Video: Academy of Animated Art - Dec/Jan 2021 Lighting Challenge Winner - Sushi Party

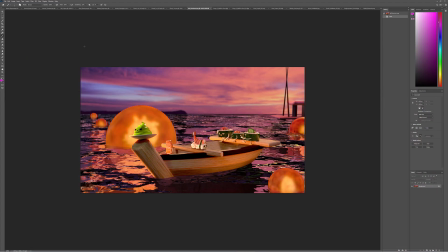0:07 all right hi everybody welcome um so today we're going to take a look at the
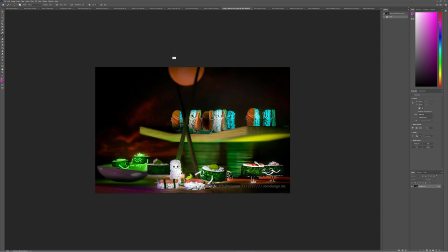0:12 uh december and january lighting challenge it's a sushi party uh so
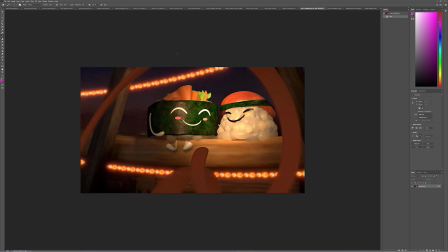0:17 honestly guys every month every time that we do these you guys blow me away with submissions
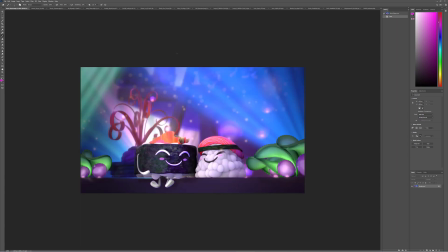0:23 um and and it's really like it's really it gets
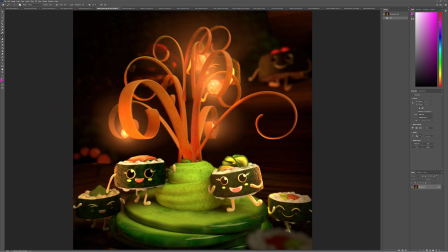0:28 harder and harder every single time to pick a winner um but uh jasmine and i sat down yesterday we looked through things.
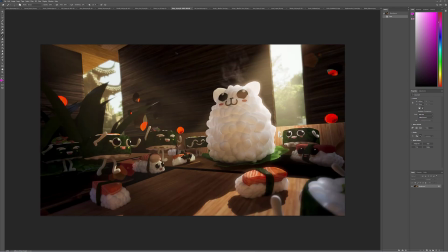0:35 We identified some really good qualities on a lot of them,
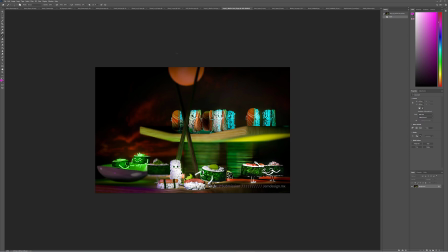0:41 but there was one that kind of stood out as really telling a story, really having some fun elements in it.
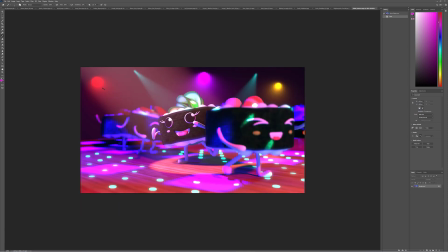0:49 And so we are very glad to announce that the winner this month is Amy.
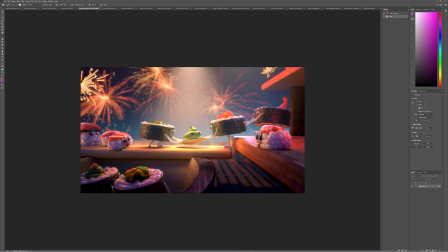0:55 So congratulations, Amy. This looks really beautiful. Some of the things that we saw was the directing the viewer's eye to the center the screen, the combination of a couple different lighting styles, which is really tricky, which is getting these fireworks to feel right.
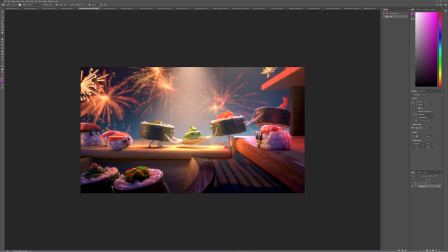1:10 And then one of the real big ones that we just love the look of the rice and some of the detail elements in this looked really, really good. The colors felt really good. Everything just felt really nice and right. And you worked really hard on this one and got it all in place nicely. And it worked out really, really well. So congratulations, Amy.
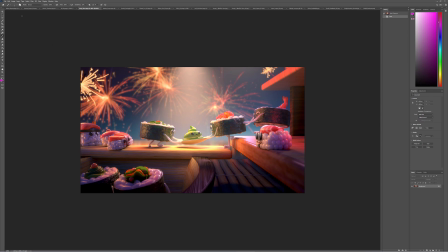1:30 I do want to go through a few others because like i said there's a lot of good submissions um and i'll be glad to like answer any questions if you guys could just mute your it sounds like somebody's live right now if you guys could just mute your microphones uh for the time
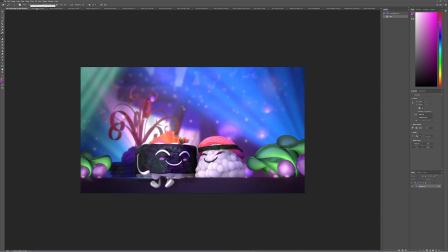1:42 being and then i'll we'll open it up to a little q a at the end um so aaron this one is like like we really love the
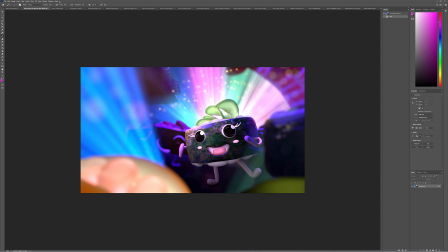1:50 color on it everything looked really beautiful um like this is just super fun it was just like some of the smaller elements uh weren't weren't quite there like some of the specularity stuff and then Like this is a little bright on the foreground, uh, compositionally.
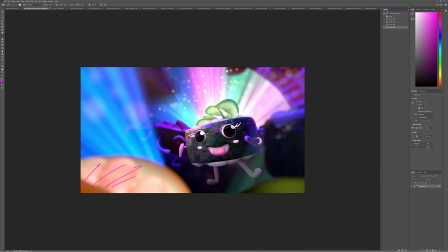2:03 So, um, uh, yeah, so that, that was, that was one of the reasons why we went, but like overall, this is a really, really strong piece.
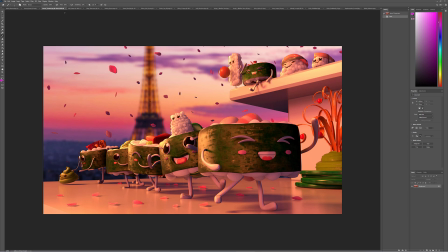2:12 Uh, Aaron, this, this ended up really nice. Like I said, we, we worked on this a lot in the critiques and over the month again, your rice looked really strong. The, um, uh, the sushi rolls themselves, the specularity could have been a little bit more,
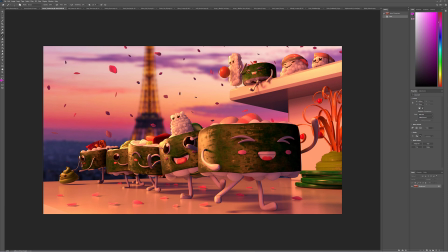2:26 um a little bit tighter on that um actually and then but yeah but overall like i said just because something is infected as a winner doesn't mean it's not a successful piece that that that can definitely be
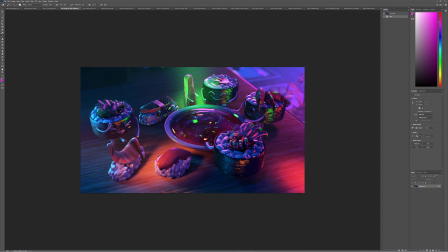2:39 demo real early uh ally this looks this looks this looks it's funny because this is like different than any of the other submissions because like they look darker they look more sinister it almost looks like they're part of a mafia here um some of the things like these these specular highlights just feel
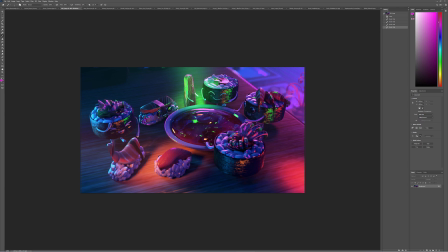2:53 a little bit more um uh like metallic than um than anything else actually i'm going to see if i can't just because i'm getting some some background noise here let's see if i can't just uh i don't know if i have the ability to mute people see if i can do that um everyone yeah hey look at that i can i can mute people that's cool all right good to know for next time all right here we go um so ally this looks this looks
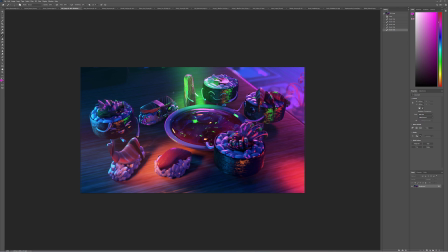3:24 really good it's it's some of this uh the green light in there is is um is a lot of fun it's just that like it's playing um it's hitting the specular highlights in some of the areas are coming across as kind of strange like on this eye along this edge uh
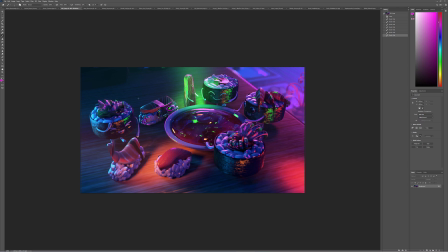3:40 it would be better to like have a better craft of it in place here also like the like i would darken back
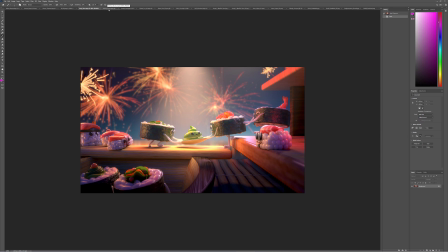3:46 here to really keep the focus in here on these characters um amy again looks great uh ashley this looks really well too
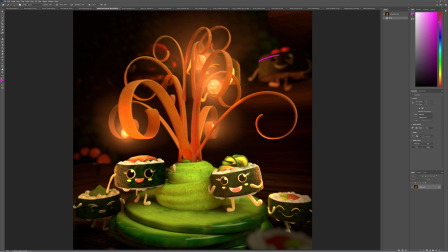3:55 like everything is is functioning really well um it's just a matter of like i would darken this character back here just like the orange light on the green is kind of